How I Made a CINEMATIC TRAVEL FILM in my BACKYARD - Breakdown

Then on the way to another trail, when it was kind of blue hour light outside, I basically just took my phone, stuck it up to my car window,
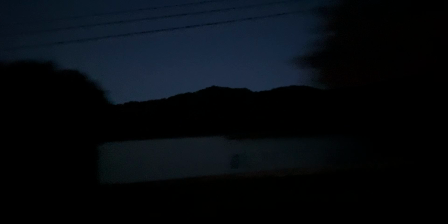and recorded for like 30 seconds and just got basically what the window would see with a bunch of mountains and trees passing by.
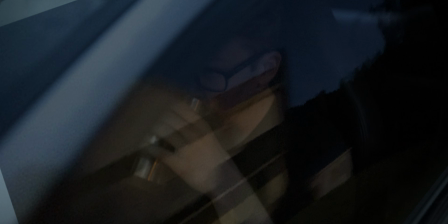Then I cracked them both open in After Effects, flipped the iPhone clip so that it would move in the right direction to make it look like the car is moving forwards, and then I set it to a screen blend mode so it would act like a reflection,
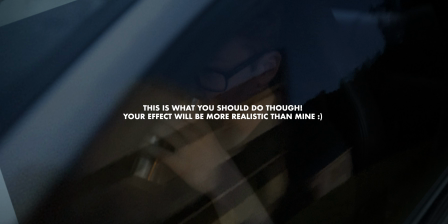so the dark parts would disappear and the lighter parts of the effect would be more noticeable, how an actual reflection in a window would look.
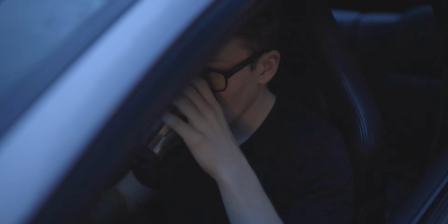It's also very important here that the window is rolled down, not only so that you can actually see my face,
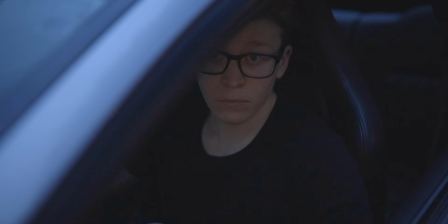but so that there aren't any additional reflections in the glass that won't be moving and will completely ruin the effect. Basically, there's no glass and the iPhone clip is acting as though it were the glass.
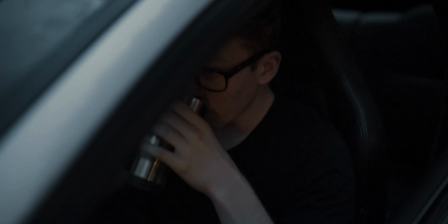Then I duplicated the clip of me, quote unquote, driving, brought it to the top of the comp and masked out the window.
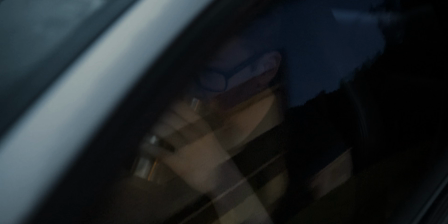So we would have just the outside of the car as the foreground and the reflection would only appear where it should. Finally, to blend the clips together, I color corrected the iPhone clip to match the shot of me, and then on an adjustment layer over the entire composition, I used a wiggle effect in After Effects to simulate some really fast,
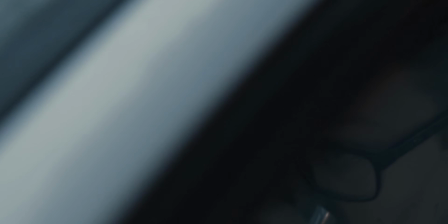subtle camera shake, kind of like the car is moving on this bumpy road and jittering the camera a bit, so we have both layers kind of shaking around. That effect, adding that extra little bit of shake, does a ton to sell this effect. For that clip and most of the other footage that I shot at night or during blue hour,
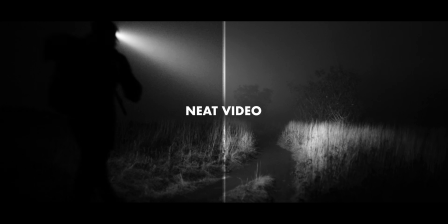I had to use a plugin called Neat Video to remove some noise from the footage.
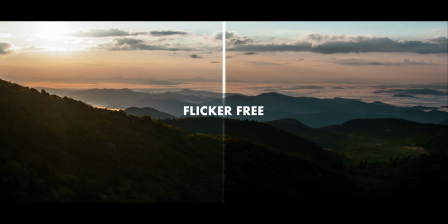I also used a plugin called Flicker Free on most of my time lapses because I shoot them on aperture priority. So you end up with a little subtle flicker in the final shot. So I just used this plugin called Flicker Free that removes it.
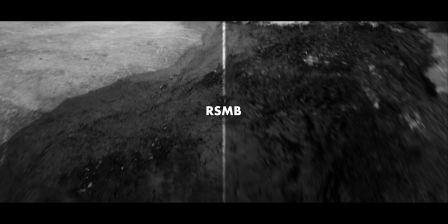And then finally, I used a plugin called RSMB, which stands for Real Smart Motion Blur.
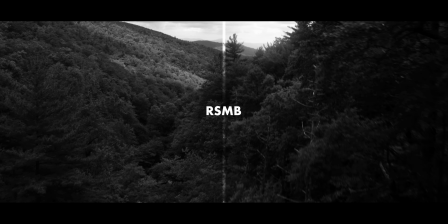And I use this on a ton of my footage, but especially time lapses and drone shots to give them a realistic amount of motion blur. Neat Video, Flicker Free, and RSMB are all fantastic plugins that I use all the time, and I can't recommend them enough. I'm not affiliated with any of them, but hey, if they want to, I'm in.
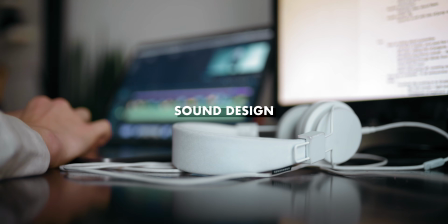And finally, sound design for this project was kind of a unique challenge because I had to ask myself what sounds a landscape would make in a video.
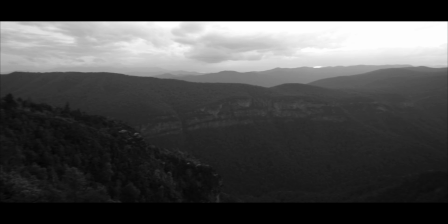So a lot of these clips are just shots of like mountains and trees,
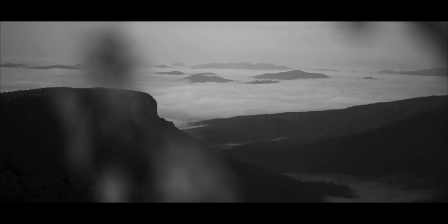and I want them to have that extra layer of sound design to characterize them and give them some more life and motion, but like, what sound does a mountain make? You know? The first pillar of this was just really detailed ambient sound design. So instead of just grabbing like a random forest ambient sound, I would add, you know, the sound of kind of bugs and insects, then some birds, then water dripping off the trees, and then wind in the trees, and really just building out a thorough ambient track that covers all those bases and really makes the viewer feel like they're in that location. And then I just had to get more creative than usual with what sounds were kind of implied by the footage. Like a lot of the clips that have foliage in them, I used kind of like a branch rustling sound effect to transition between those clips. And that's a sound that's not actually happening in front of the camera, but since you're seeing a shot of foliage, it makes sense. I also used like this kind of like earthy, rumbly sound on a lot of the mountain and canyon clips. Basically, I just downloaded the sound effect of an avalanche and then put a heavy low pass filter on it. So it filters out all of the higher frequencies and you end up with just like this low, earthy rumble.